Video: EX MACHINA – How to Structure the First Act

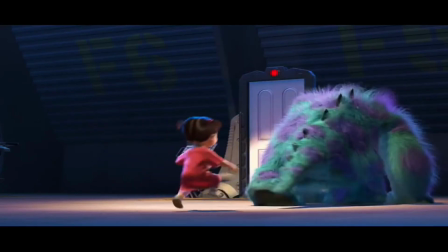So a quick video today. If you've been interested in film for a while, you've probably heard of the inciting incident.
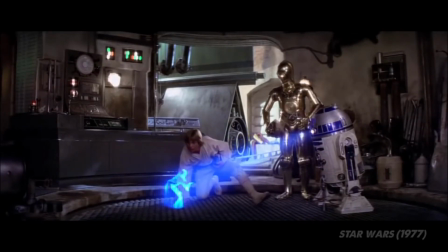But what is it and why is it important? Well first, why don't I show you an example.
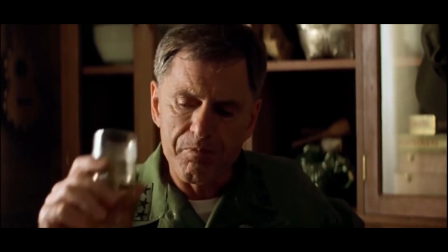Your mission is to proceed up the Nung River in a navy patrol boat.
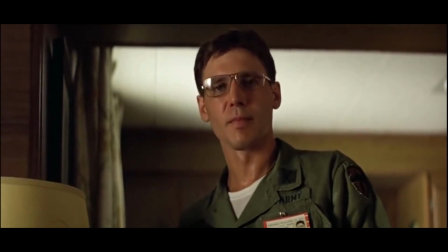Pick up Colonel Kurtz's path at Nu Mung Ba, follow it, learn what you can along the way.
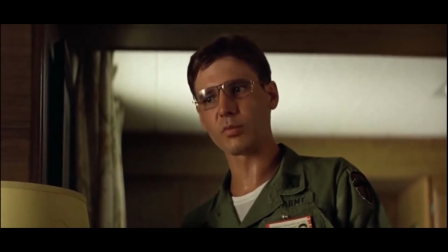when you find the colonel infiltrate his team by whatever means available and terminate the colonel's command.
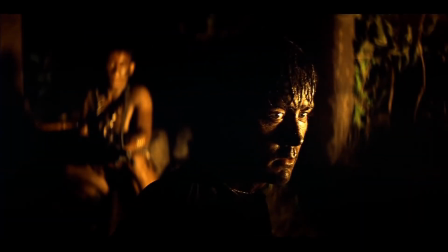In Apocalypse Now, Captain Willard is called to HQ and given a mission, to sail down the river and assassinate a rogue colonel, who in fairness is a bit crazy.
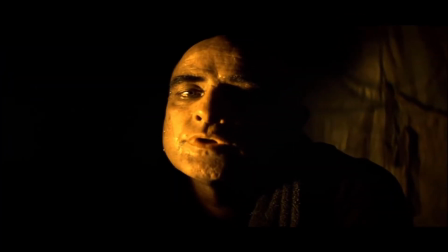You're neither.
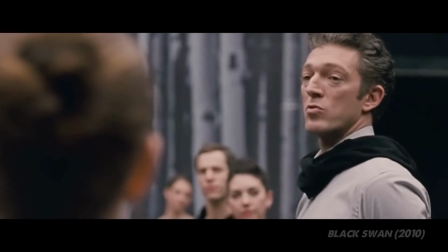You're an errand boy.
And that is what the inciting incident is. It launches the story's action and sends the protagonist on a journey.
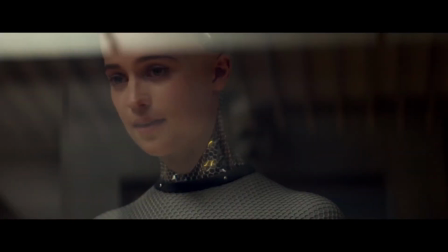But is it always this simple? In this video, we'll use Ex Machina to explore why the inciting incident doesn't always need to be this clear cut. But firstly, let's see how long it takes to get to the inciting incident in Ex Machina.
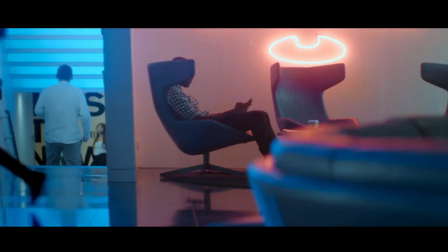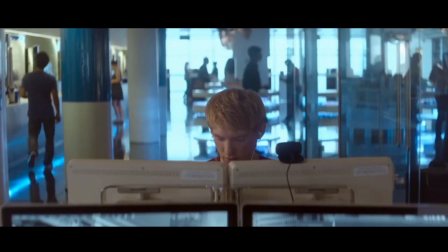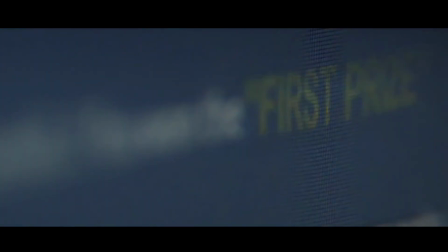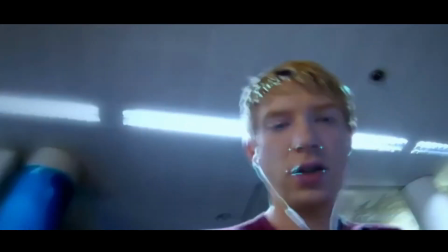Woah, that was quick. Within 20 seconds of the movie, he wins the contest and the main plot is launched.
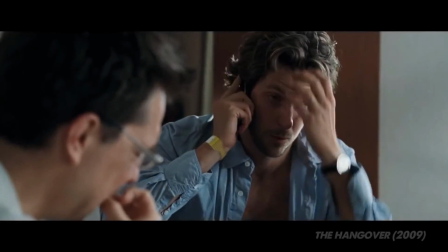This is something that we rarely see in film.
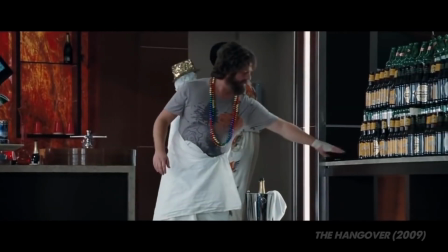It is often recommended that screenwriters place their inciting incident within the first 20-30 pages, so by around the 25 minute mark.
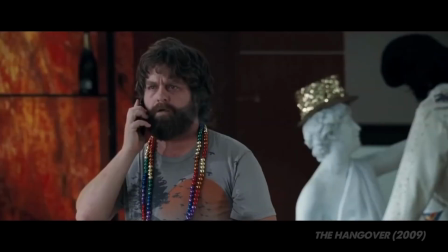This is so the viewer can get a feel for the character's situation and begin bonding with the character, so we actually care about them over the course of the movie.
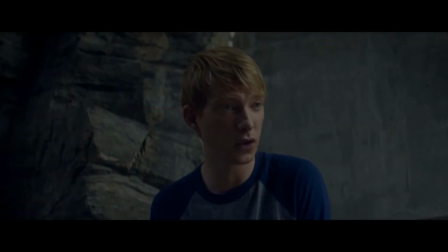Ex Machina rejects this, to such an extent that we don't even know the protagonist's name before the inciting incident.
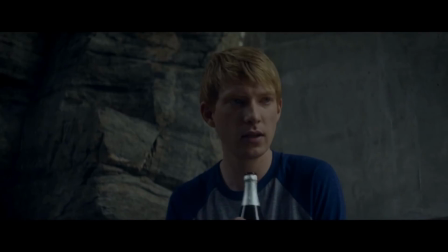So why does this work? This is because Ex Machina does not operate on one singular inciting incident.
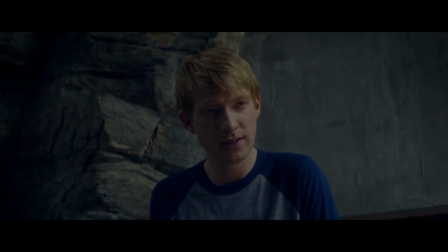Ex Machina uses a storytelling technique known as the deferred call. This is when we get another inciting incident later in the story.
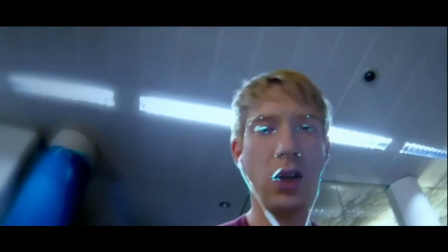So why should we as filmmakers know about this technique? Well, to put it simply, it allows us to keep the viewer in a state of ambiguity for a large portion of the movie.
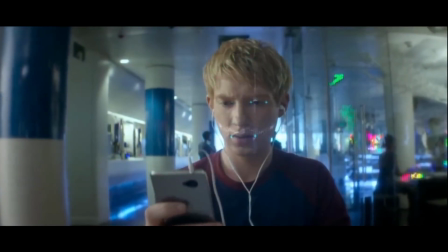Let's take a look at Ex Machina again. We know he's won a competition and is going to be inhabiting a world out with his own simple life.
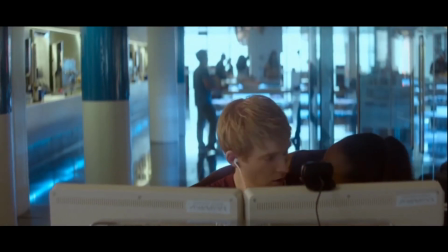We know very little about him or the details of the competition, because we don't need to in this moment. The real inciting incident comes 15 minutes later.
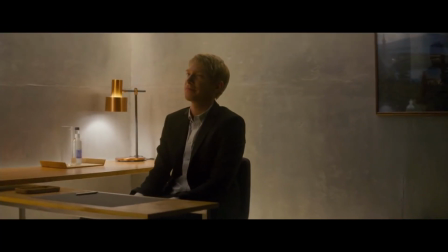Oh, do you know what the Turing test is?
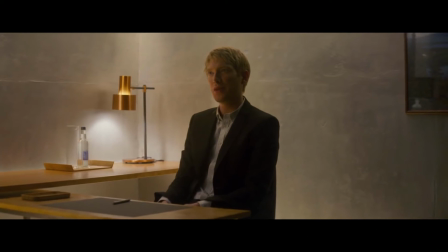Yeah, I know what the Turing test is.
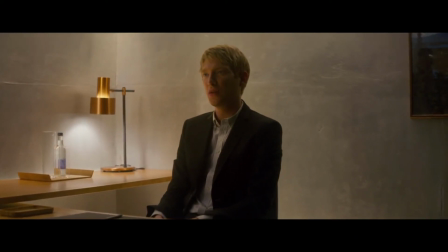It's when a human interacts with a computer. And if the human doesn't know they're interacting with a computer, the test is passed.
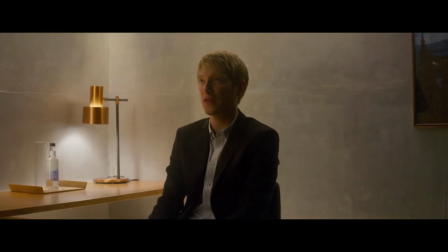And what does the past tell us? That the computer has artificial intelligence. Are you building an AI?
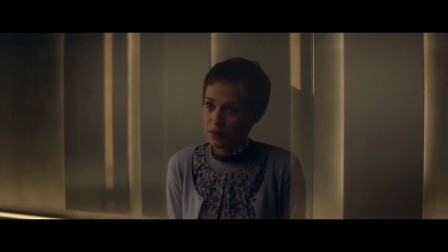I've already built one.
And when we consider normal story structure, this makes sense right?
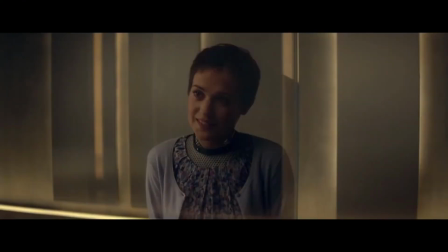We now know what we think the plot is going to hinge on. Will the AI pass the test? Thus, this is the quest of the movie.
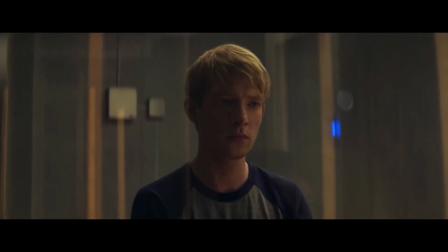And if you look back at the movie as a whole, you could probably argue that this is the case. However, based on our definition, is this here not the real inciting incident?
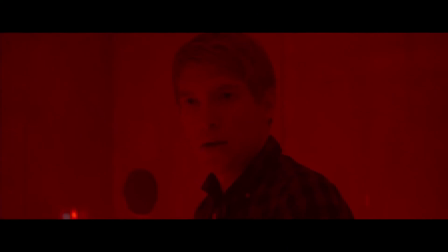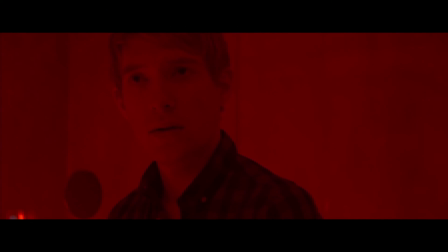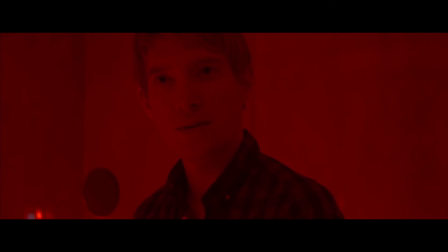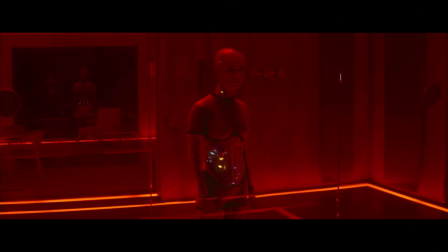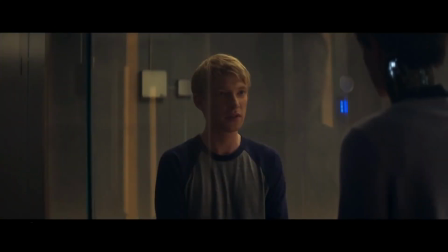This launches the real quest of the movie of who Caleb should trust, Nathan or the AI.
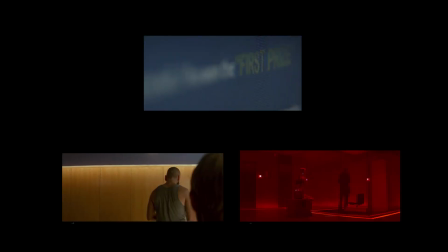So what we have is three separate inciting incidents which launch the quest of the movie.